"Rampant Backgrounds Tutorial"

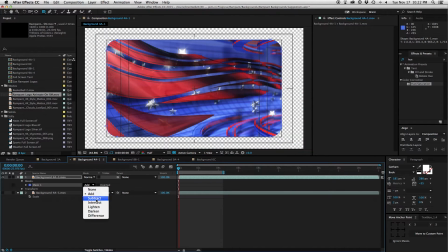4:13 And I want to change this to subtract, which will give me kind of a window.
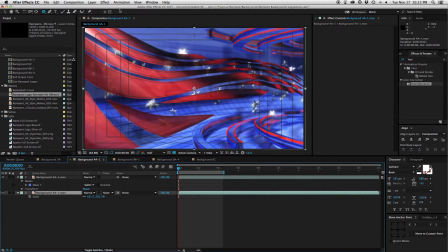4:18 And turn this bottom one back on here. And now I want to go to Effect, Color Correction. I'm going to go to Levels because I want to darken this. Make it kind of a darker window so that we can put text over it.
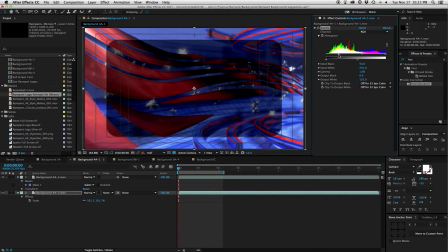4:33 So I'll do that. Maybe bring this down a little bit. Make it kind of dark.
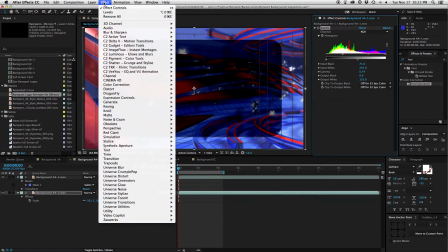4:39 And I also want to blur this out. I don't want it to be too prominent, so I'll go to Blur.
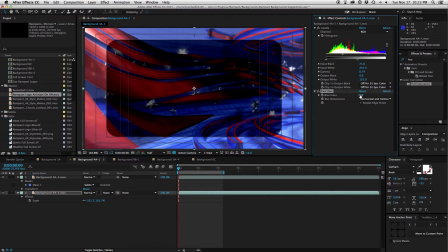4:46 I'll do a fast blur on this. Repeat edge pixels. And soften that up. Now let me turn off my safe title guides there. Another effect I want to do to
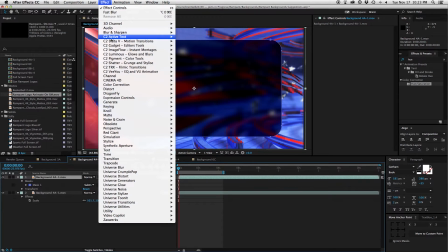5:00 The top layer with the window is give it some depth, so I'm going to go to perspective and drop shadow.
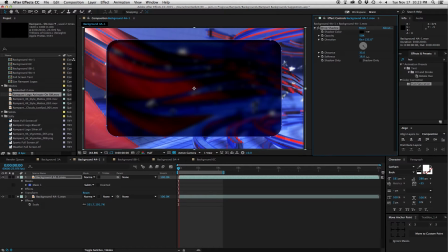5:09 Give it a nice drop shadow here. And already that's starting to look like something. Let me turn off the mask so we can see that a little bit better. And maybe a little bit more depth.
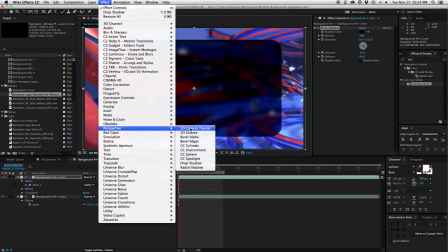5:20 We'll go to Effect, Perspective, and do Bevel Alpha.
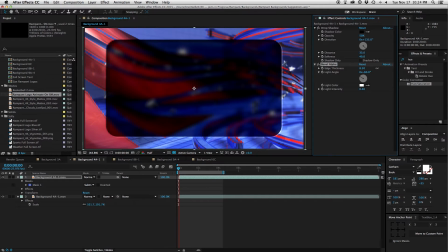5:27 And goose up the thickness on this. And get kind of a nice little bevel there. Now I just happen to have some text already typed up in another comp here.
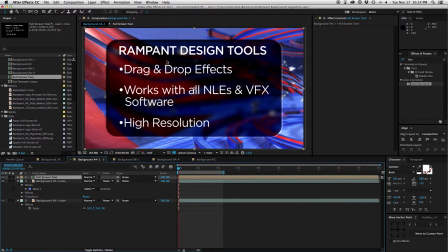5:42 So I'll just bring that in, and so we have a pretty much ready to go full screen background. I'm going to do a couple more things real quick here. Going to add a new solid, make it black.
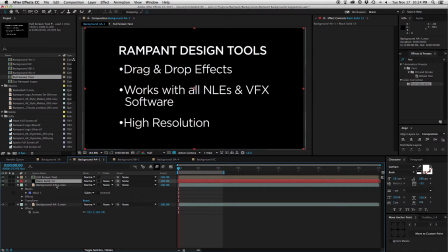5:57 Comp size is fine, but we're going to shrink it down.
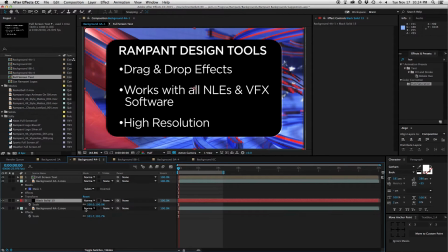6:00 Drag it under the first layer with the window, and we're going to scale down the Y axis. And bring this up under the title, so we have kind of a title bar. And then maybe say we have our station logo here,
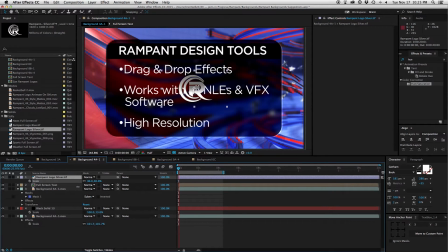6:19 and we want to put that down in the corner. Maybe have some branding going on. I can put that down in the corner, and there we have kind of a news look. And we can do, you know, any kind of shape with this mask, anything we want to do.
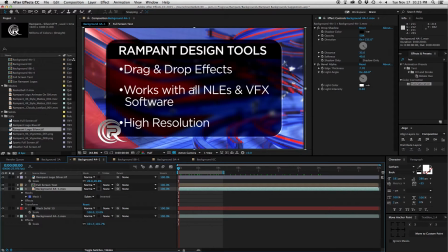6:36 In fact, let's say we want to have this logo not be obstructed by anything.
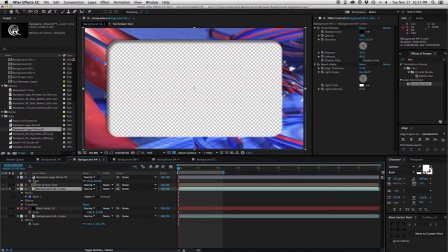6:42 So we'll go to our piece that has our layer that has the window here, and we'll add a new mask.
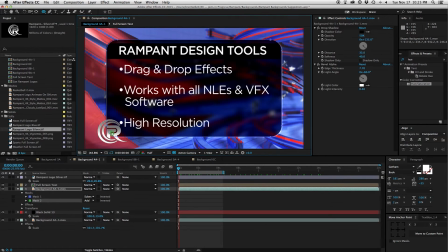6:48 We'll grab the ellipse tool and go down to the logo, and since it's a circle, we'll just make a circle here. And we see that puts a nice little notch in there. Maybe we need to shift our text a little bit now.
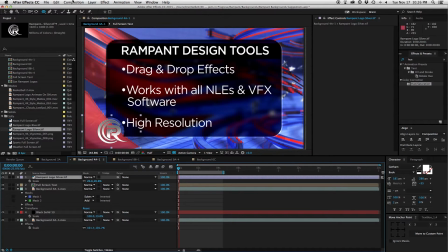7:08 Maybe shift it over just a little bit, and you know, maybe put a drop shadow on the Rampant logo just to make it pop off a little bit more.
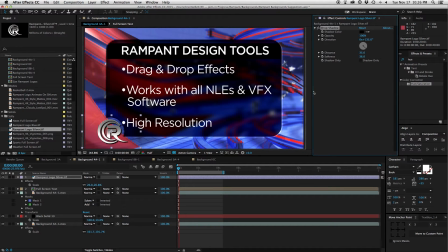7:23 Yeah. So there we go. There's a nice political news look. All right, now we'll move on to another
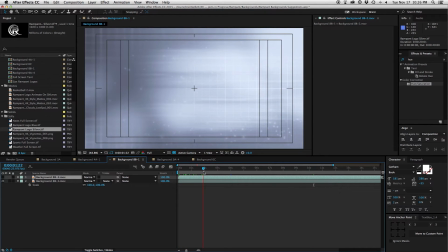7:32 scenario here, and here's another one with the idea of building on with the backgrounds, the different backgrounds that build on. We start with just this nice kind of basic background here, but the one that matches it has a little bit more going on and has these kind of boxes moving through.
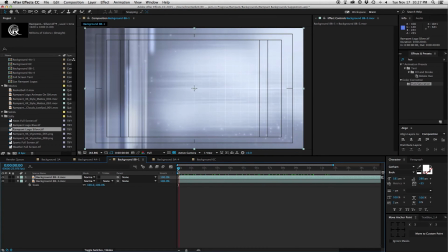7:52 And let's say that we want to highlight these boxes red. So we'll do our color correction, our hue saturation again. Maybe we'll colorize this so that it's red. We'll goose up the saturation here, make it a little bit richer, and then grab a mask.